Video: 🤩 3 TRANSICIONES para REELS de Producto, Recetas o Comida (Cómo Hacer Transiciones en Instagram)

Te voy a enseñar tres transiciones fáciles y rápidas para tus Reels, para que puedas mostrar tus productos, postres, recetas, incluso si apenas te estás iniciando en grabación de vídeos y te cuesta editar, porque ya verás, son muy sencillas de hacer. En la primera transición vas a mostrar dos de tus productos o recetas o postres, en este caso lo hacemos con galletitas hermosas y vas a montar un set bonito, es importante cuidar aquí el ambiente, como pudiste ver la transición en sí no tiene mucho lío, mucha ciencia, es fácil, rápida, sí aquí es importante cuidar estos detalles.
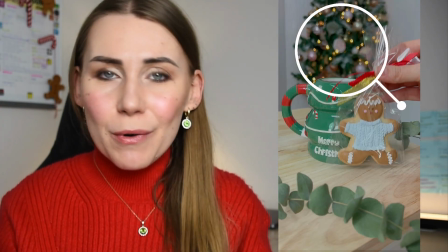Aquí tenemos fondo bonito, el arbolito de navidad, como es la temática navideña.
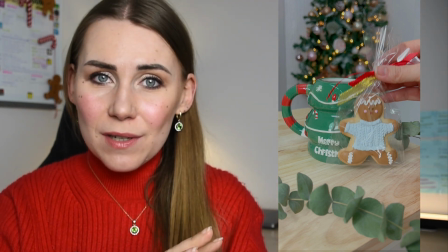Hay un poquito para reinar este espacio abajo para que no se vea tan vacío. Una ramita de árbol,
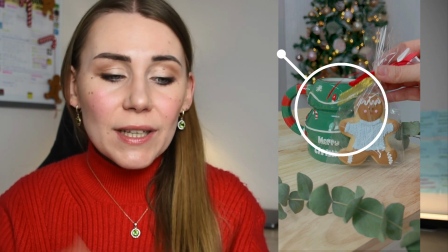de plantita, la taza que es en sí muy mona y por supuesto el producto que también es presentable. Cuidar estos detalles es importante. No me vayas a hacer este vídeo en la encimera de tu cocina con sombras de móvil y que se vea descuidado. Estos detalles sí importan. Aquí en esta ocasión grabamos en un espacio que tampoco tenía mucha luz y por esto lo eliminamos con una luz externa. Si no tienes una, no sabes cuál elegir. En este vídeo aquí te explico todo mi set de grabación que utilizo para grabar Reels.
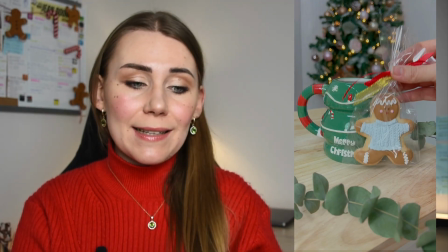Es súper sencillo. Lo único que hice es poner esta tacita, poner la galleta para que se vea bien.
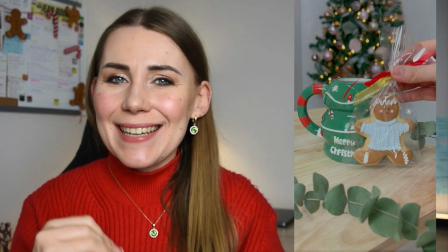Si no queremos tampoco que la taza agarre todo el protagonismo,
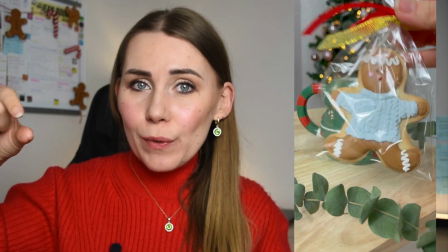grabo el primer clip de agarrando la galletita, mostrándolo un poquito y acerco a la cámara literalmente para taparla.
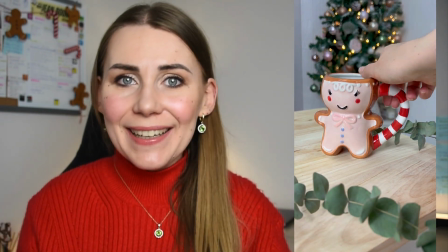¿Sí? Después quito esta taza, quito esta galleta, cambio por otra y hago el movimiento al revés.
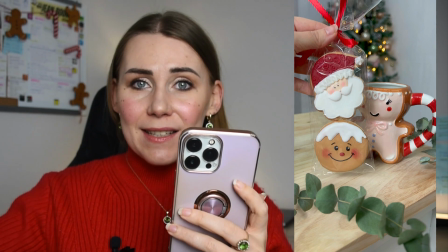En esta ocasión alejando la otra galleta desde el móvil y mostrándolo también así para que se vea. Y ya está, así de sencillo, la transición hecha.